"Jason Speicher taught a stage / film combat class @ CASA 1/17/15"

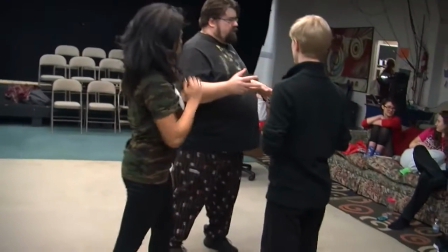Because there's no way for you to get... Over,
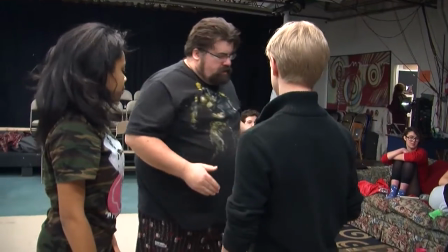there's no way for my camera to get over enough time to catch that knee where I want it to catch. So we're going to take it back and we'll fix that in post.
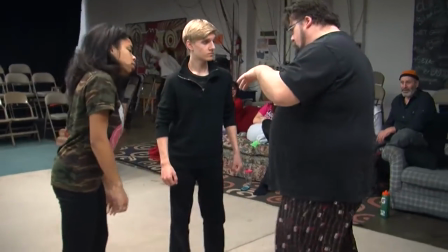It's a long way to go. So, bup, on the arm bar.
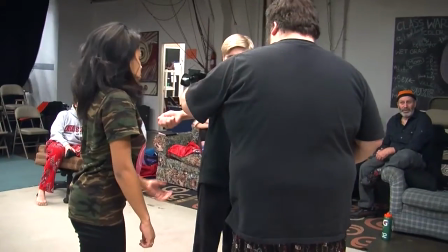On the arm bar here, I want you to start tracking back over here.
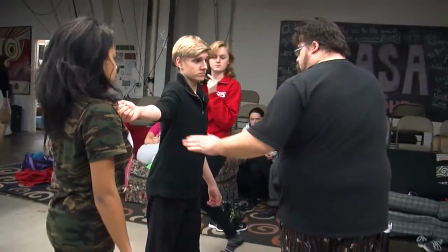And I want you, and what you're going to do, as soon as this hand goes down,
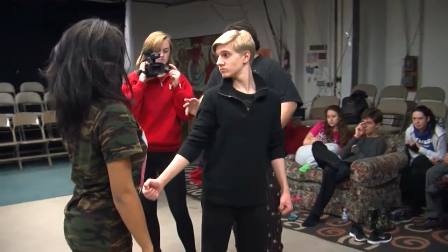I want you to pan straight down to his face and let the knee come and catch everything. Okay?
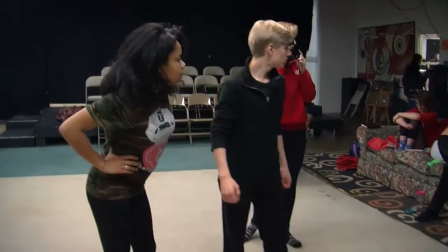And one last question. Where, at the end of this fight, where's your close-up of the face?
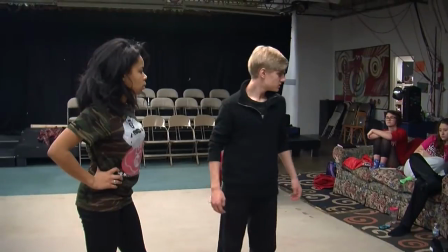What if you had a close-up at the end of the shot? Whose face is it on, and where's the camera, and where's the...
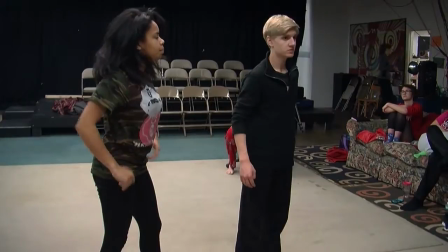So watch it and decide. Okay. So you want me to start over here and then start over here?
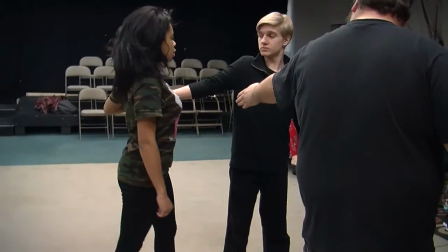Yeah, we're going to start here, and as soon as the move starts for the punches here, you're going to track yourself over.
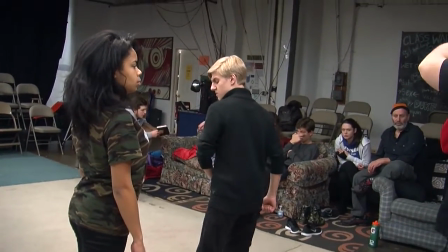Because what we'll do in editing, we'll mesh the two, we'll cut where we need to cut to make sure we get the right shot. Yeah.
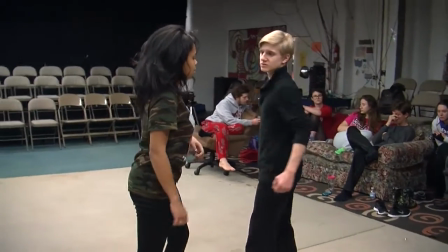Okay. Right. So you're...
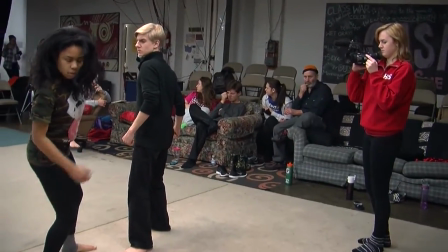Yeah. Oh, wait, we have to wait till.
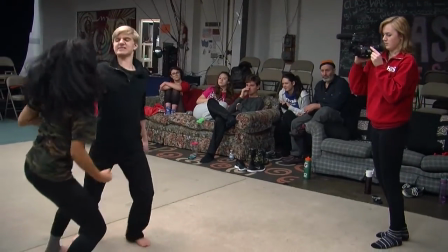Ready? Camera's ready? Yep. Wait, hold on. There we go. And action.
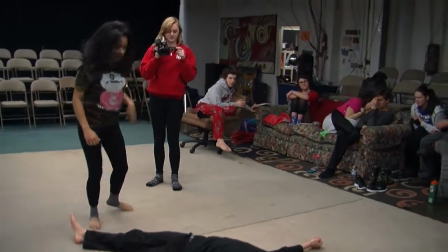Was I in the way? Don't ever do that. Yeah, don't ever stop. Don't ever do that.
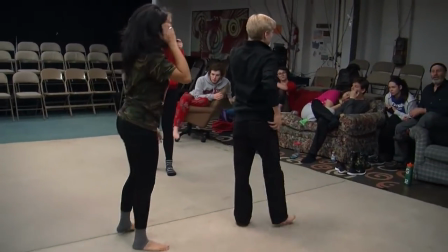Yeah. You're never in the way. You're never in the way. No, really. The second that you did that, we've lost the rest of the shot, probably lost the entire shot.
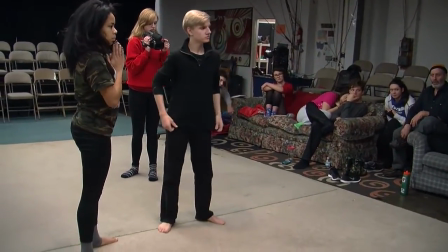Until I say cut, don't. You stay in character. Sorry. That's fine. This is why it's class.
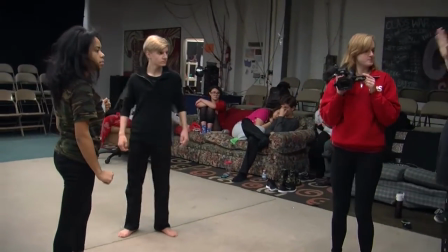So, the last thing you do after the knee, I want you to pan back up to her face. Okay.
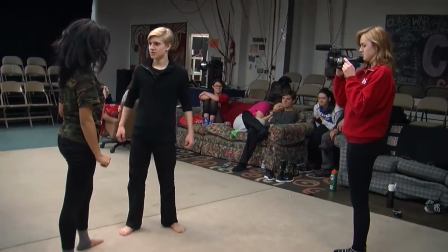Because that's where the close-up is. That's where her body, that's the winner. Okay, nice and slow.
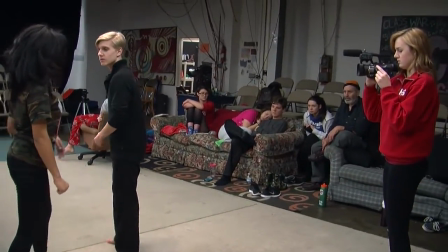We do it back here. Okay. Right. Camera's ready? Mm-hmm. Actors ready?
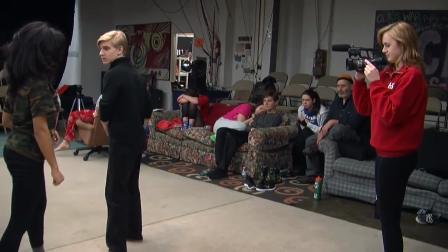Mm-hmm. Yeah. Action.
Ah! No! Oh. Oh. Oh.
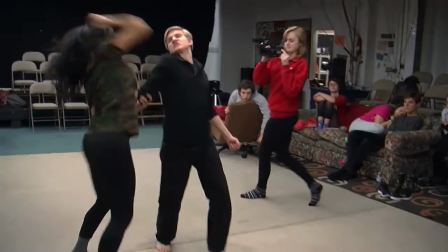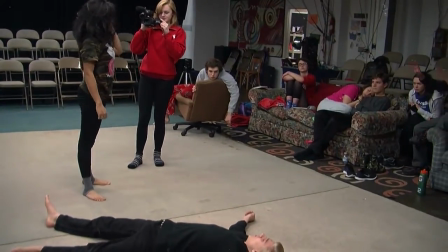turn, give the face to the camera a little bit.
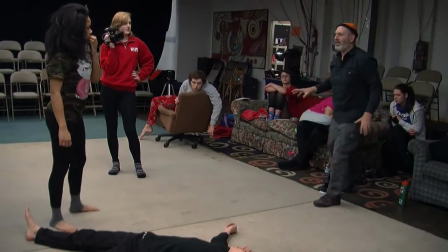Now, how much, that's the tough part, is how much do you want to give the face to the camera, or is the camera, does the camera really need to be here?
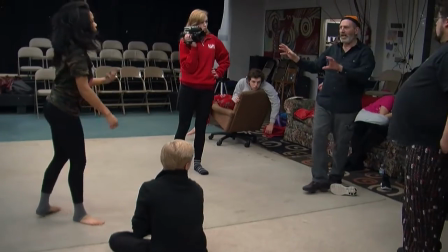And you know, that's that last shot, I don't know. Or you could back up, I'm not sure.
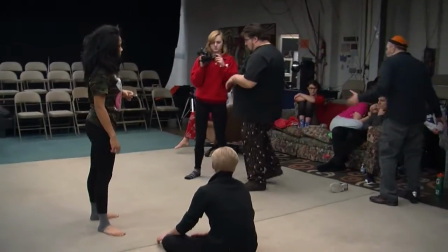Do you want me to be more here instead of all the way over here? Well, let's think about it. This is the most, your final shot is what you leave the audience remembering.
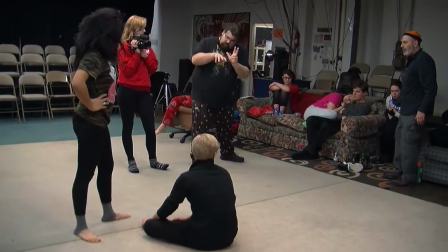So where is that final shot? Because I just got here.
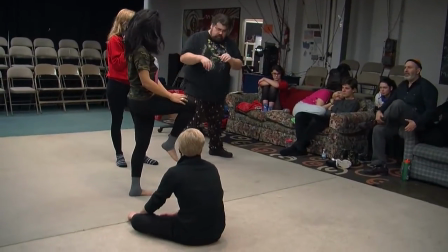But he's thinking. This is when you want to be quiet and let the dude figure out what he's doing.
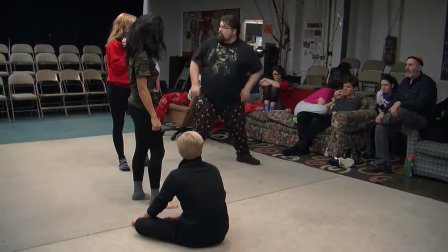Actually, what I want you to do,
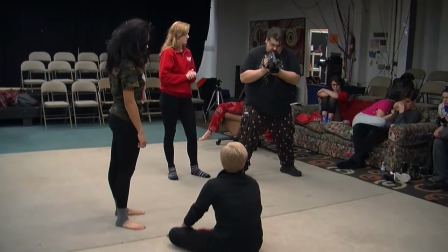what you're going to do, instead of being, you're going to be here, but instead of standing up and panning, I want you to pan up.
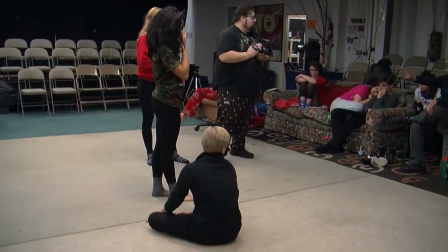Ooh. Okay. Look at that. Everybody see that? He gave it an off-center shot.
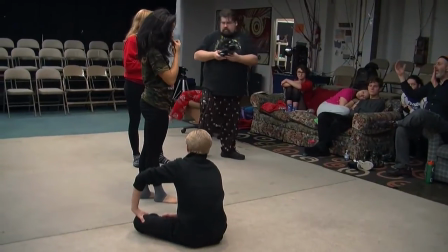It wasn't a rectangular shot.
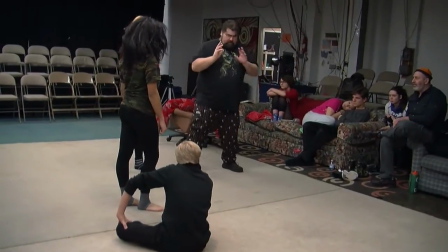And it's the reason why I'm thinking about this is because it almost mirrors what he's seeing as he looks up from the ground.
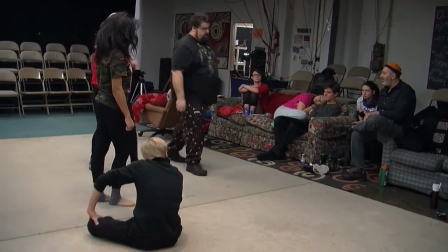Yeah. So I'm putting the audience in his shoes for 5 seconds, well, probably milliseconds.
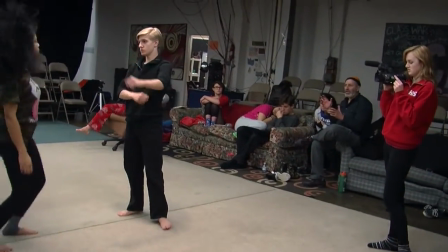But. Right. But that last shot lingers in our eye, because if that's the last shot of the scene, your eye,
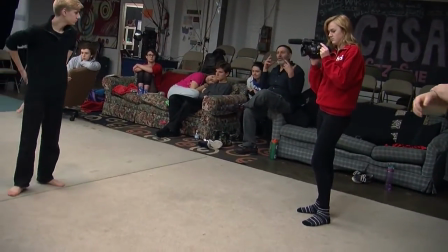think about how your eye works and your brain.
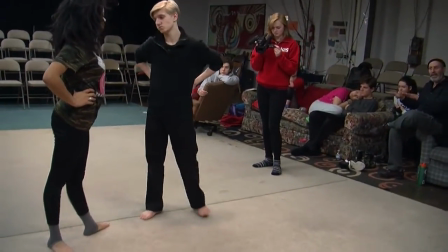That last shot lingers in your brain because there's going to be a fade to black, but your brain holds that shot into the next shot.
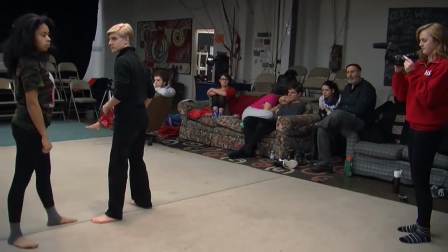Okay. Are you ready? Yeah. Mm-hmm. Camera's ready? Yeah. Actors ready?
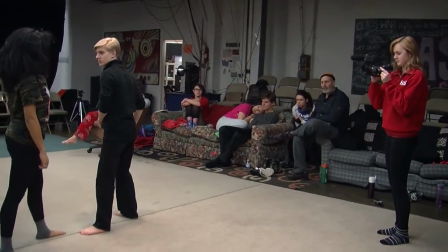Action.
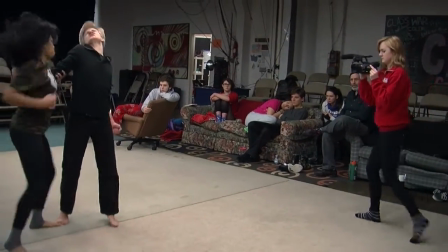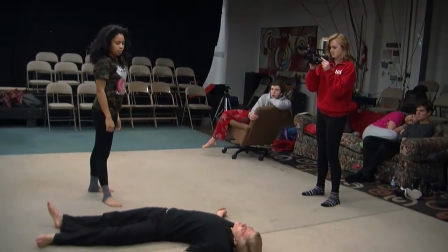Get there. The angle. Now where does Malia's face look?
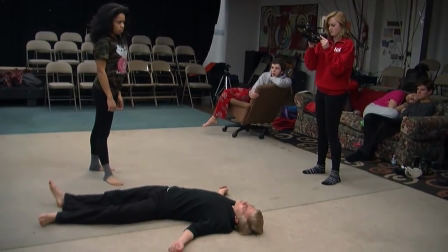Is it just on her, or is she starting to think about the next scene, and that's the director's job?
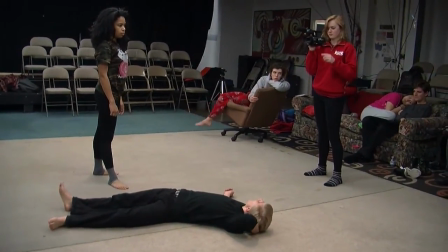Mm-hmm. Is what's she thinking about now? Yeah, it's like, this is one. You got one coming over here, so you just turn and we're gonna cut straight to that.
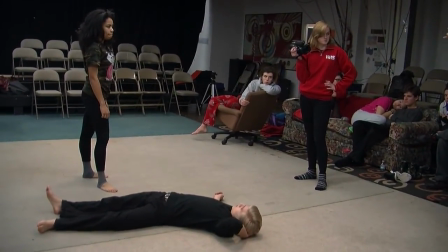Right. Actually, I want you to move off out of shot. You're running that way. Okay. Running would be cool.
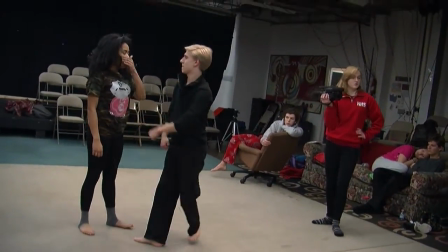Yeah. And so then. Running as if in to get away? No, running as if toward.